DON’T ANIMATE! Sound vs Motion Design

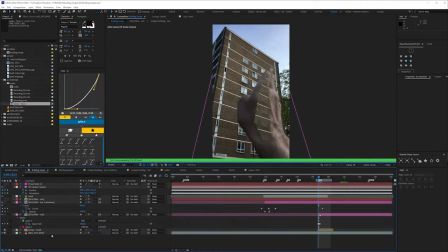In this video we'll look at using sound design instead of animating and it might even make you work better.
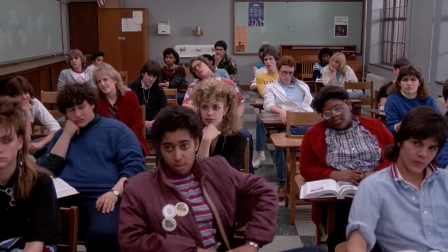Hi I'm Adam Bennett this is The Video Shop. I was doing camera tracking with my students recently and my very modest plan for this clip was to track it obviously,
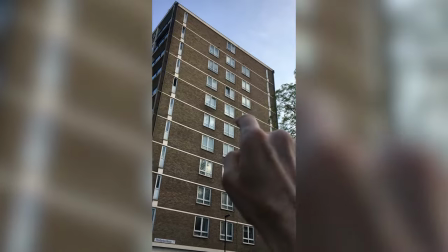have the windows swipe off one by one, then at the end all the other windows swipe off in one go.
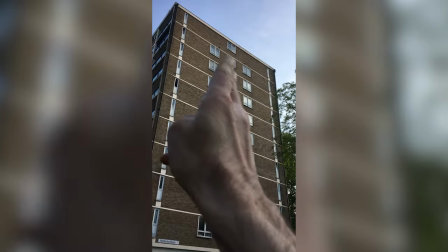When I came to animate it I realised you wouldn't actually see the windows underneath my hand, also animating them was the right ball aid.
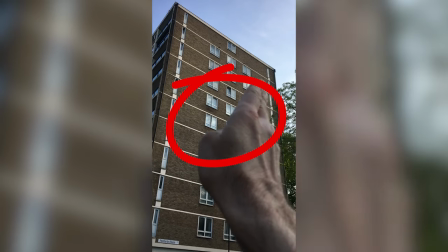To do it properly where you're swiping from here and they clatter into each other one by one it could look cool but it would have been a lot of work.
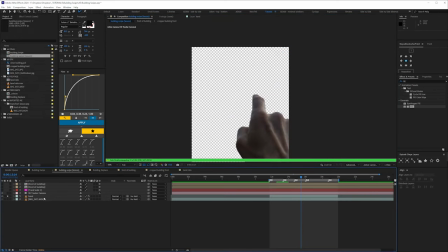So in this video I want to talk briefly about using sound design to fill in animation gaps and potentially reduce production time.
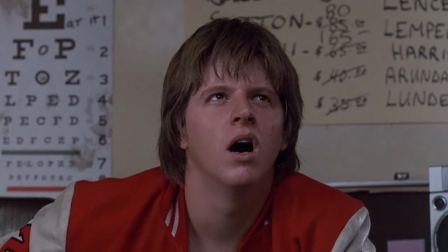This is a pretty basic example that I'm showing you but think about how you can apply this principle to your own animations at the planning stage which isn't something all motion designers necessarily do.
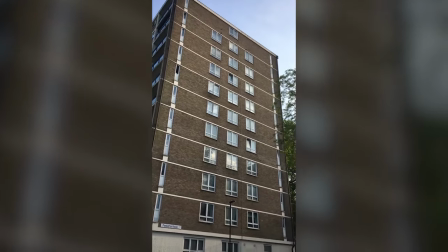Okay let's get started. So this is the final animation without sound design
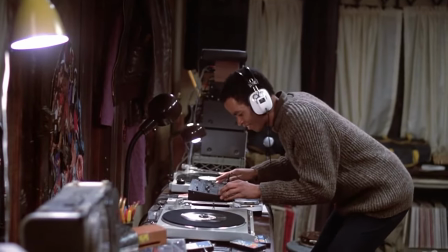So far, so underwhelming. I always planned on having some kind of audio and my stupid idea was every time a window slid off it would sound like Kinect 4.
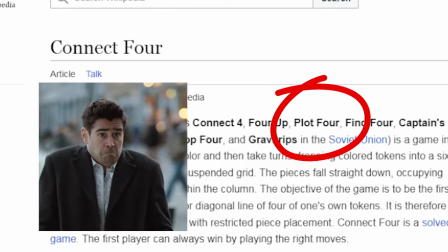If you don't know what Kinect 4 is you may know it as 4up, Plot 4 or Captain's Mistress, which sounds like porn, let's be honest.
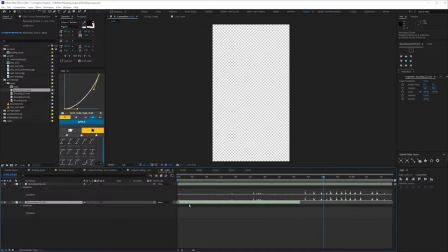Anyway, I spent a few minutes recording this and then combined that with sounds of stone being pushed and generic swooshes.
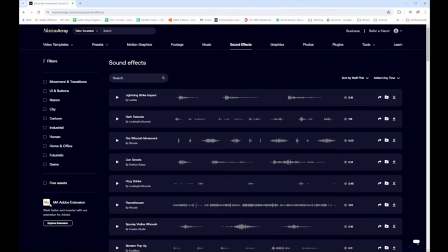I used Motion Array for the stock sounds. They have thousands of high quality sound effects, some of which are even free if you want to try before you buy.
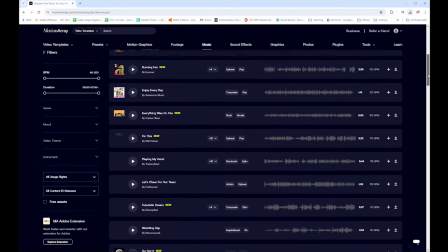Oh and music, all royalty free so once you register you don't have to worry about licensing issues or that any social network will turn your video down.
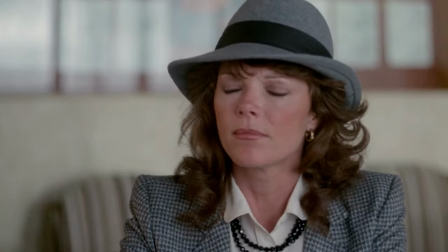If you use a link in the description below I will get a small commission. So this is the animation with my very hacky sound design.
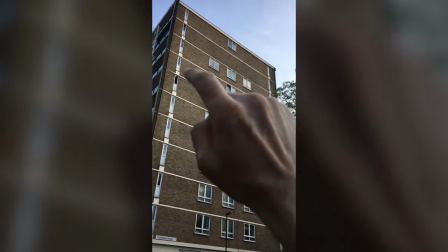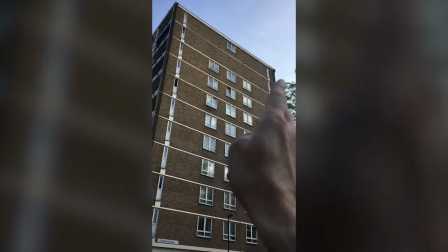I mean it's sketchy as hell obviously but having something here really fills in a gap in the viewer's imagination.
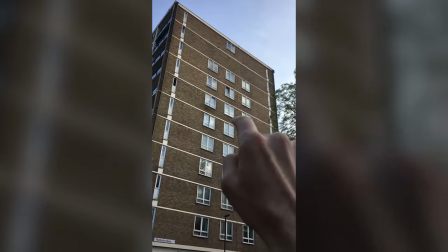Without it you don't really get a sense of the window swiping off.
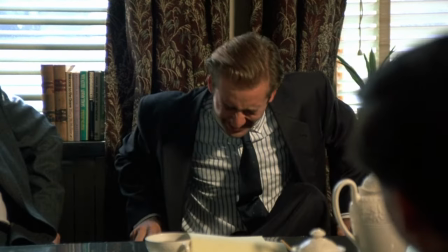But as well as enhancing the animation, don't laugh, the sound design here saved me maybe hours of work.
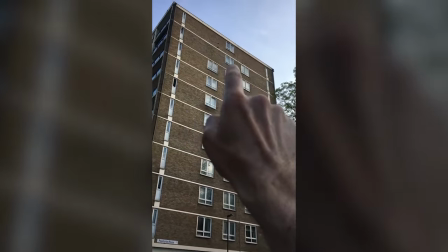So something worth considering. Anyway that's it for this video. If playing around with audio isn't your bag, consider connecting with the sound designer.
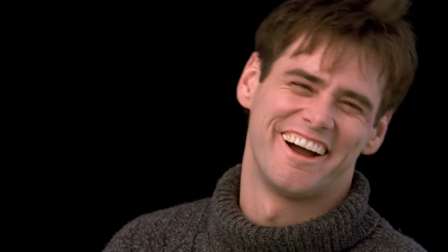Connecting, I promise that wasn't planned.
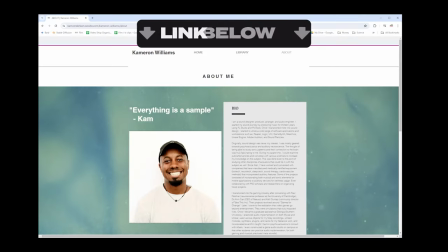I recently got talking to an amazing sound designer Cam and we're currently working on a couple of projects I'm sure I'll be talking about on this channel soon.
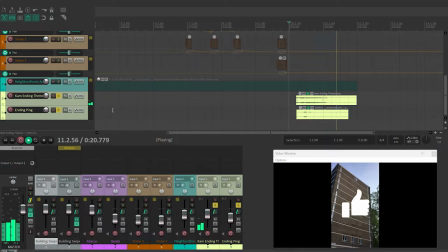He even looked at this crappy animation for me and shared his workflow. And this is the final result.
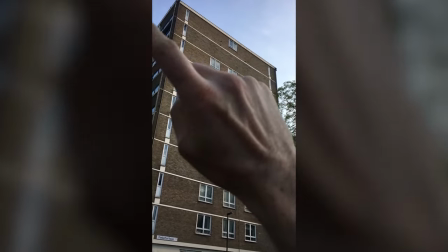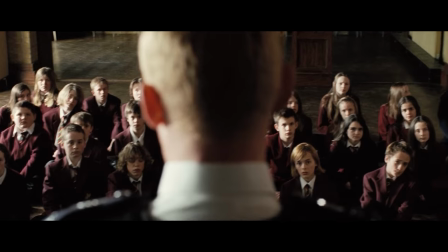You can read more about his process in the description and if you have any questions for either of us, drop them in the comments below.
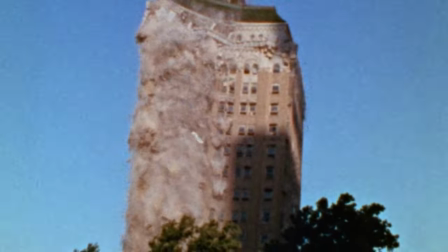Thanks for watching, see you again soon.